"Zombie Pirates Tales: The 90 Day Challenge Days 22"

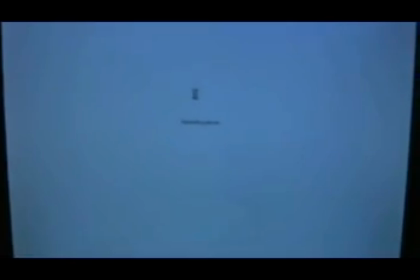My computer's a little slow.
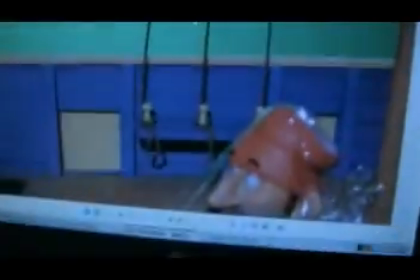I should probably use that Cam Studio program for this, but basically I just took this picture of the ropes, and so they're nice and sharp.
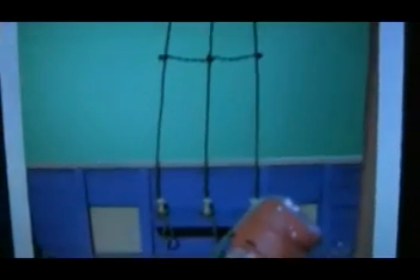And then what I did is I opened that in Photoshop and removed everything but the ropes,
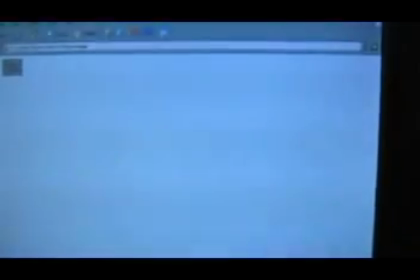and then made a layer that I could import into Adobe After Effects.
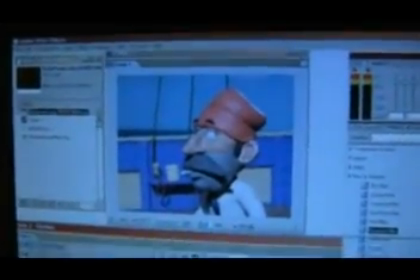So let me see if I can show you what it looks like with and without the ropes here.
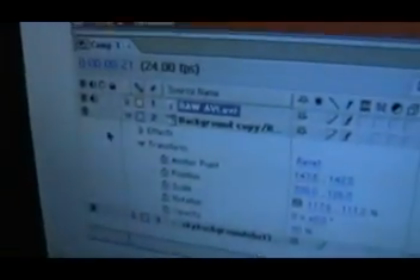Let's see, so we have sky background, that's not it, or is it?
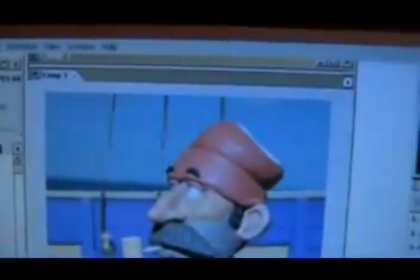Oh, this one is here, let's see. So, without the ropes and with the ropes.
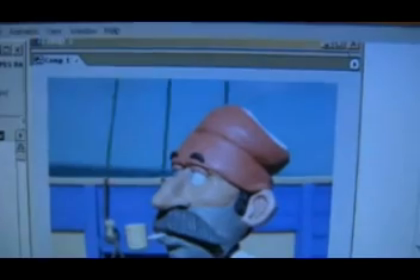So, that's all there is to it. And I just I lined up.
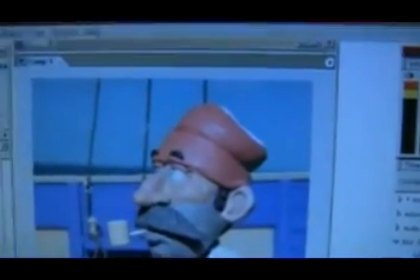Let's see. Yeah, you can pull out the corners and line it up exactly,
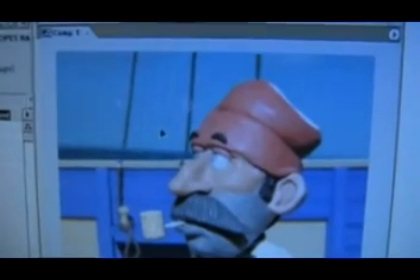or move it around, you know, like this. So I just stuck it in place and then tested it out.
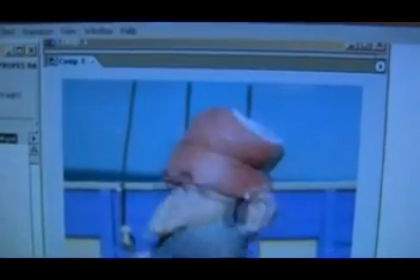So you just kind of go back and forth, make sure that everything lines up.
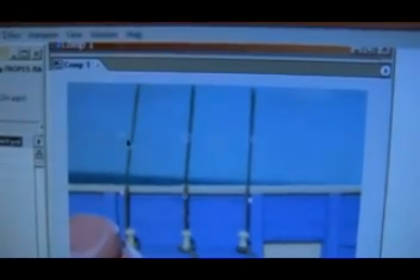I move it just like that a bit, and that's it.
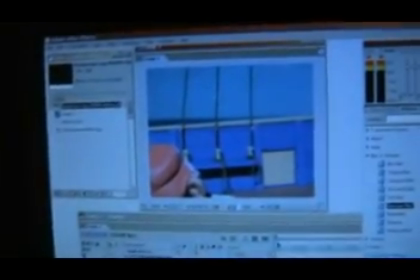So, you know, it took me a long time to do, but I think that before those ropes were almost non-existent,
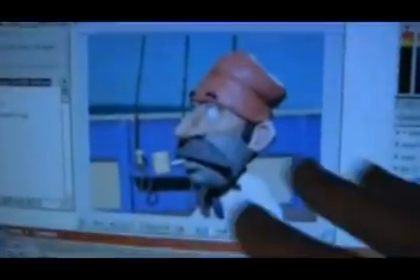and considering that the whole point of this shot is that he's going to untie these ropes,
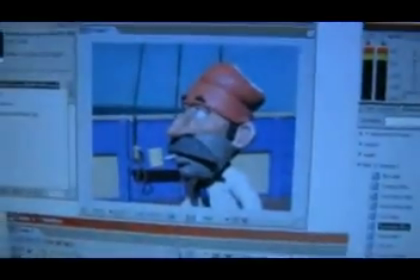and then when he does so, things fall down. You know, so it's really important to have that.
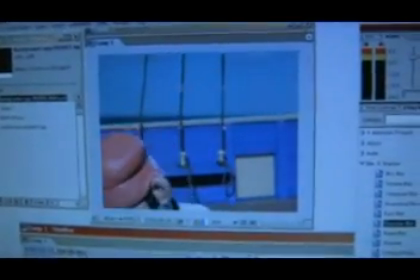And also the little imperfections that might be in there from removing them and then adding new ones.
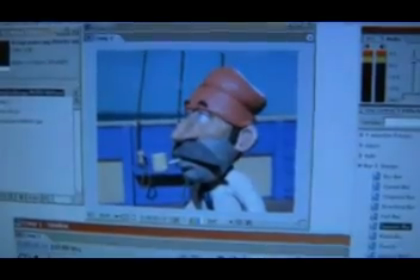I think that the eye of the viewer is going to be on Ruble's head, you know, as it moves up.
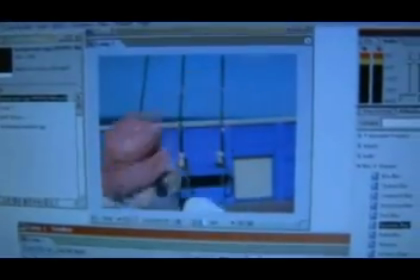And it's a really quick shot. It's only 4 seconds long.
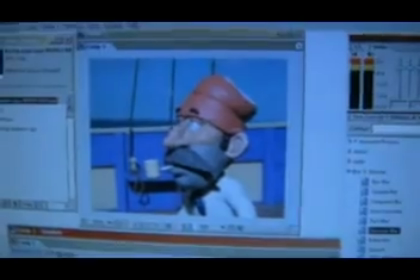And so you're not really going to be focused on, I don't know if you can see close up,
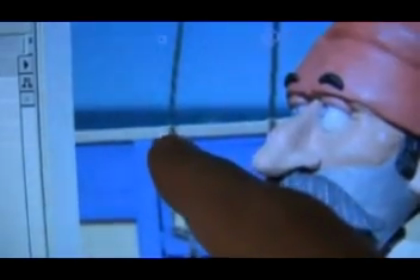where the edge of the old ropes meets the new ones. I don't think that anyone's going to really notice those little details like that.
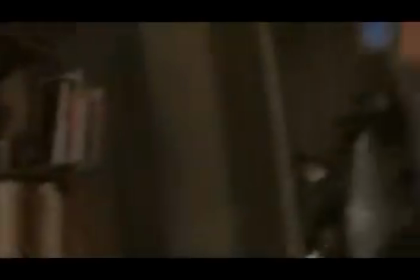So you don't want to get too carried away, you know, with your shots. You don't want to spend, you know, 5 hours on, you know, a detail that's this small and no one's going to notice. So anyway, I don't know, I might still work on Zombie Pirates some more tonight. I might set up the next shot. I have to do actually I had to break down the audio for the next shot, so I might do that next in Magpie, and maybe I'll film some of that just so you guys can see how that works. But I'm gonna take a break.
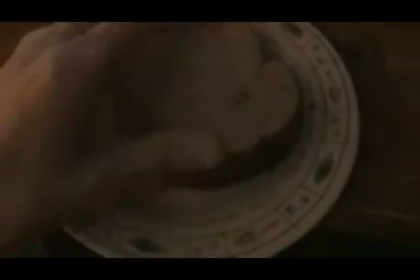I have a peanut butter and jelly sandwich that, you know, great stuff, right? So I'm gonna eat that and then get back to work.
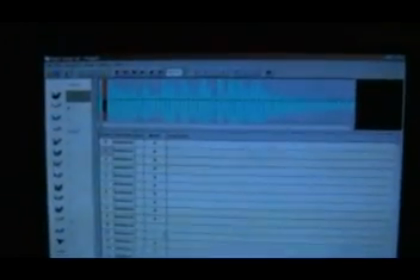Alrighty, so the last thing I'm gonna do for today is break down the audio for Ruble's line.
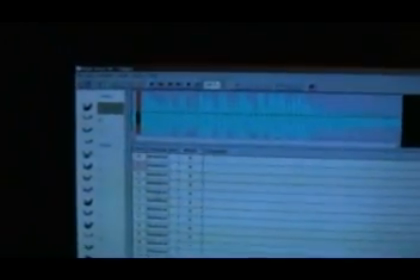Now he's going to speak next.
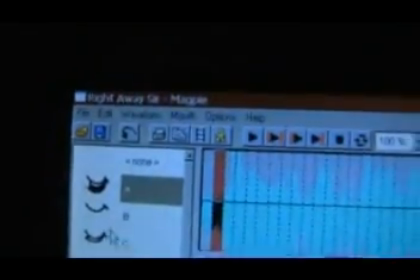This is Magpie, the program, and I explained in one of my videos how to break audio down for free.
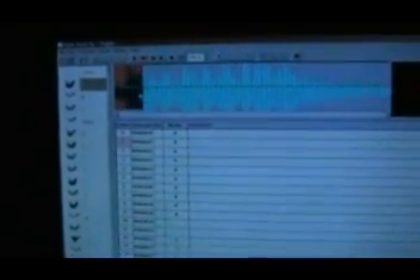So, you know, I brought this program a while back before that the new program existed.
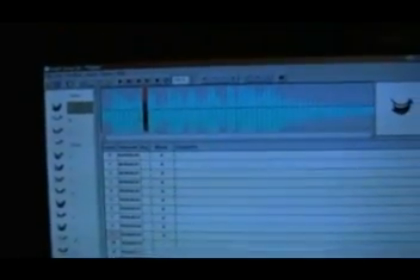So just check out my YouTube channel and search, you know,
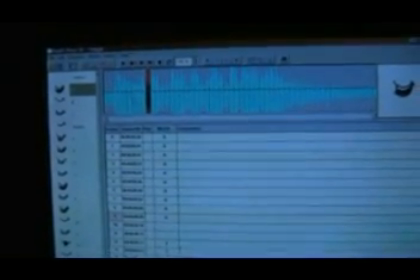look in there for how to do lip syncing 100% for free, and watch that.
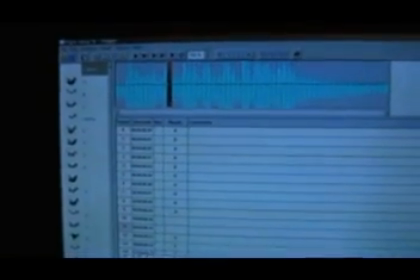Magpie, it works exactly the same as in the other video, so I'm not really going to explain it. Yeah, right away, sir. But here's what Ruble's going to say here.